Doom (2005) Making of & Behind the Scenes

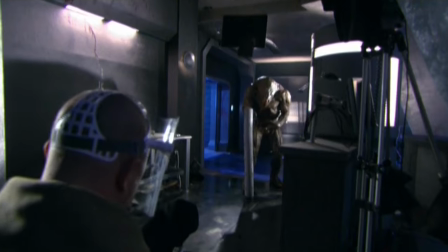[0:00] Standby!
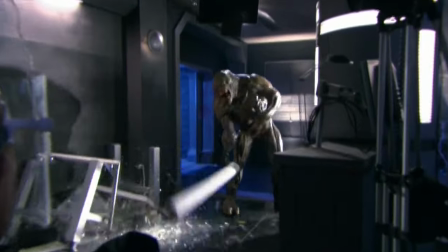[0:05] And...
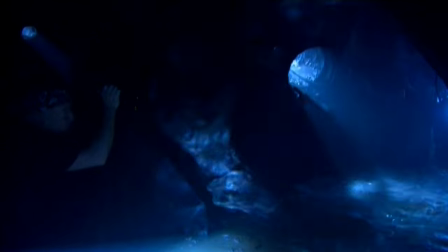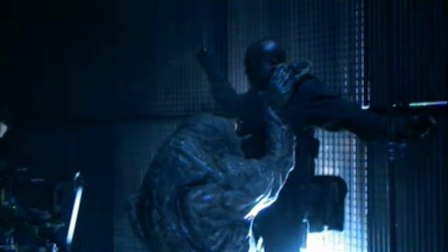[0:14] All right, cut it! Cut!
Stan Winston's group is really fantastic, and they've done a lot of legendary monsters, if you would.
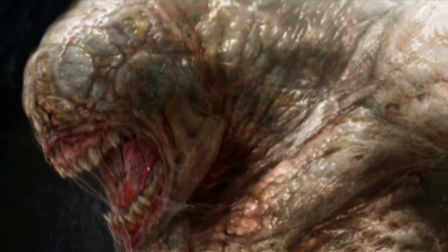[0:24]
And in this case, they had, I think, a really tough bar to cross, which was people were very familiar with the things that they were building.
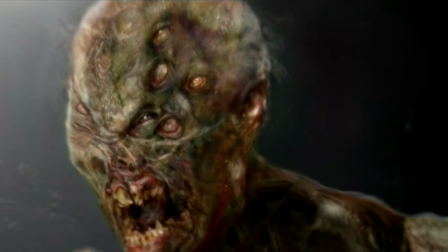[0:31]
So they had to really access that familiarity, but then take it to the next step. What was kind of neat about Doom in particular is because we had all this like broad territory to walk through We could go through like every single
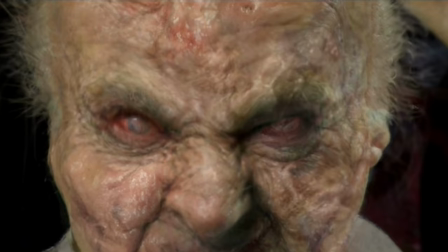[0:41]
exciting thing we ever thought was cool in a horror film and you know put people through those experiences Whether it's getting like stalked by a dude
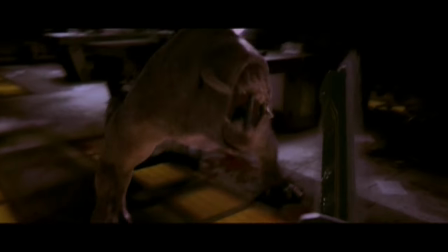[0:47]
with a chainsaw or something more psychological It's like we we we had the freedom to kind of hit every one of those points It'd been a while since I've done a good monster film so this was was exciting So I went online,
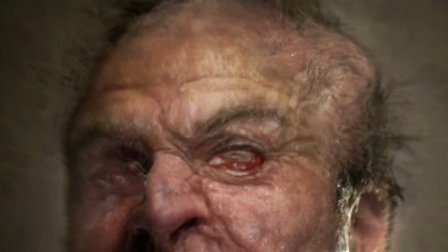[1:00]
started looking at the images from the game, and I liked the feel of the creatures. They were very meaty, kind of organic-looking. I thought that would translate well.
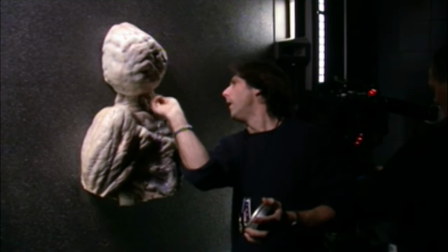[1:10]
And I think the idea was for us to keep the essence of these characters. We weren't told to lock to their designs, per se. As a team,
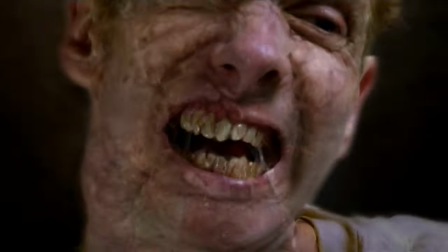[1:20]
what we wanted to bring to it was what we do in film as far
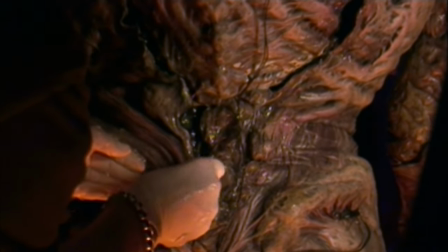[1:25]
as bringing texture and detail that you can't do in a video game. Well, the first time I saw the creatures was back at Stan Winston's studio. When I was back there and they showed them to me on the computer, and I thought, this is absolutely incredible. So when I saw it, I was like, that would be fantastic. If we can make that, like 80% of that, they were like, no, we'll make 100% of it.
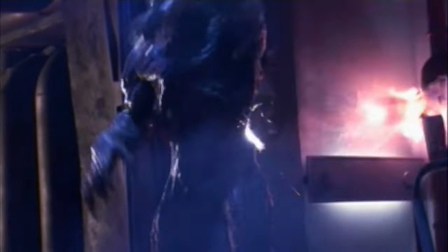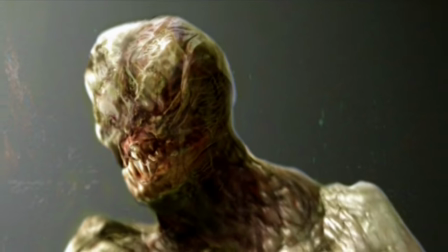[1:56]
When designing these creatures, after we come up with our 2-D concept art.
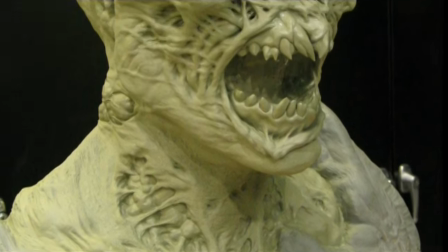[2:01]
Then we have to start the sculpture process. We had to do body casts and have them into sort of a neutral position.
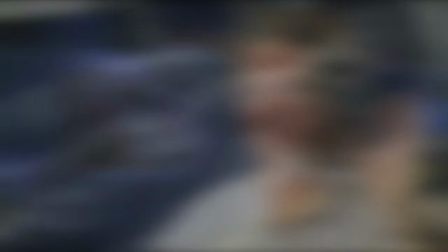[2:08]
Those are replicated in like a fiberglass that disassembles to aid in the molding process later. There's tons of fittings to make things work and make sure it's all right.
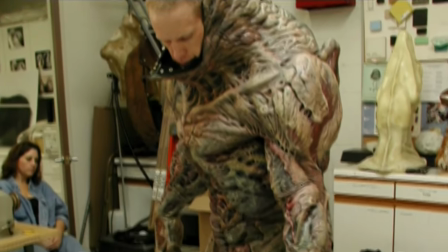[2:19]
So Brian Steele and I both were cast months and months ago, and we had several fittings.
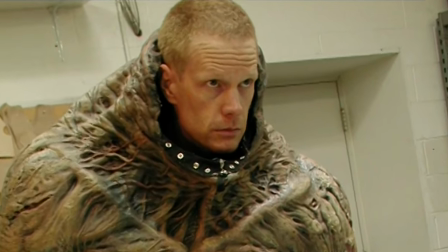[2:25]
The first thing that you do start with There's a head and shoulder life cast, and then a body cast from head to toe,
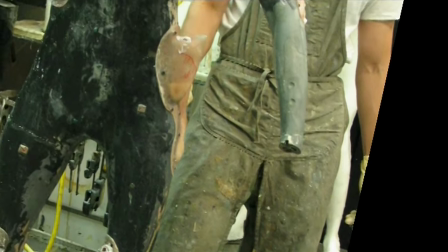[2:30]
where they wrap you in plaster bandages and get an impression of your entire body. And then you actually start sculpting on top of their body what the creature's going to look like.
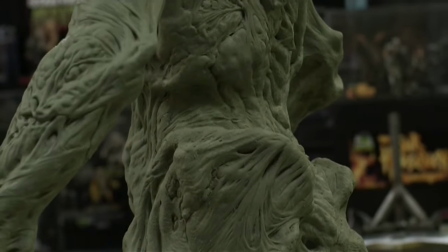[2:40]
And you stay as faithful as you can to the 2D design, but certain things happen in 3D when you start walking around something, looking at it from all angles, and it sort of modifies and morphs based on reality.
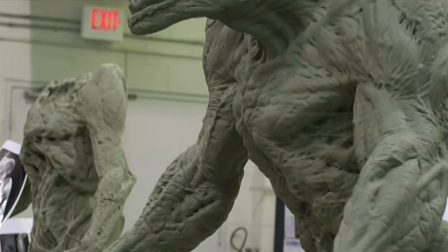[2:54]
Once that's signed off, then we went into molds.
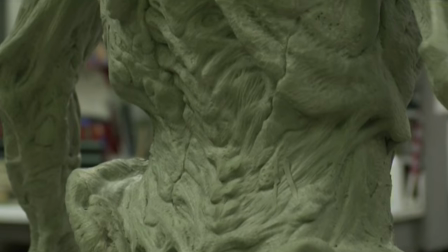[2:57]
And then for molds, you have to start fabricating all of the suits and the parts, and then in this case, all the internal muscle structures, and putting all the mechanics into them so that it's moving.
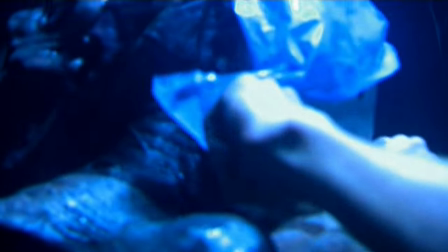[3:10]
This happens to be a suit, so it's something that I slip into now, zip up the back, plunk the head on, put the hands on, I'm ready to go. What we were trying to explore and achieve was internal muscles Being able to move with the performer,
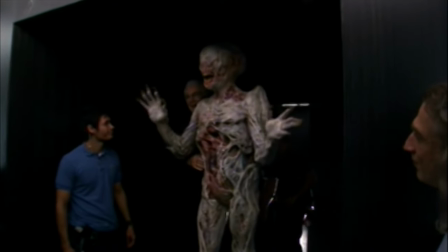[3:25]
a lot of times it's just a big bulky suit around somebody, so you might not see the scapula move or it's restricting for the actor. And by making these things independent or using elastics to move like a tendon or muscle structure inside,
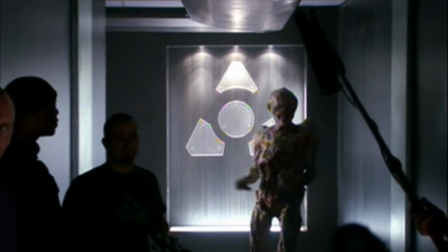[3:43]
we got a lot of freedom in motion, which I think transfers. They're me now, a demonic imp.
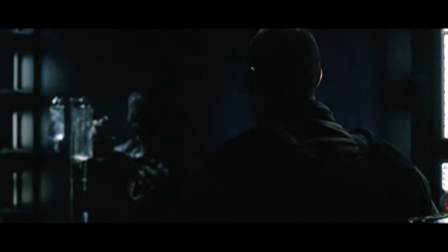[3:51]
So what's happened to their body? Well, an imp, these creatures are, their bone structure has shifted and changed.
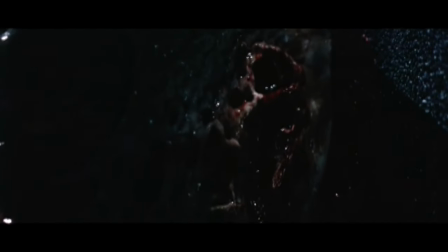[3:59]
Heads have expanded some.
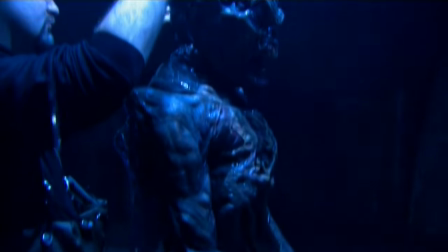[4:01]
The coolest one that I love was the sewer imp that you see down there that actually was Dr. Willits, but you don't know that right away.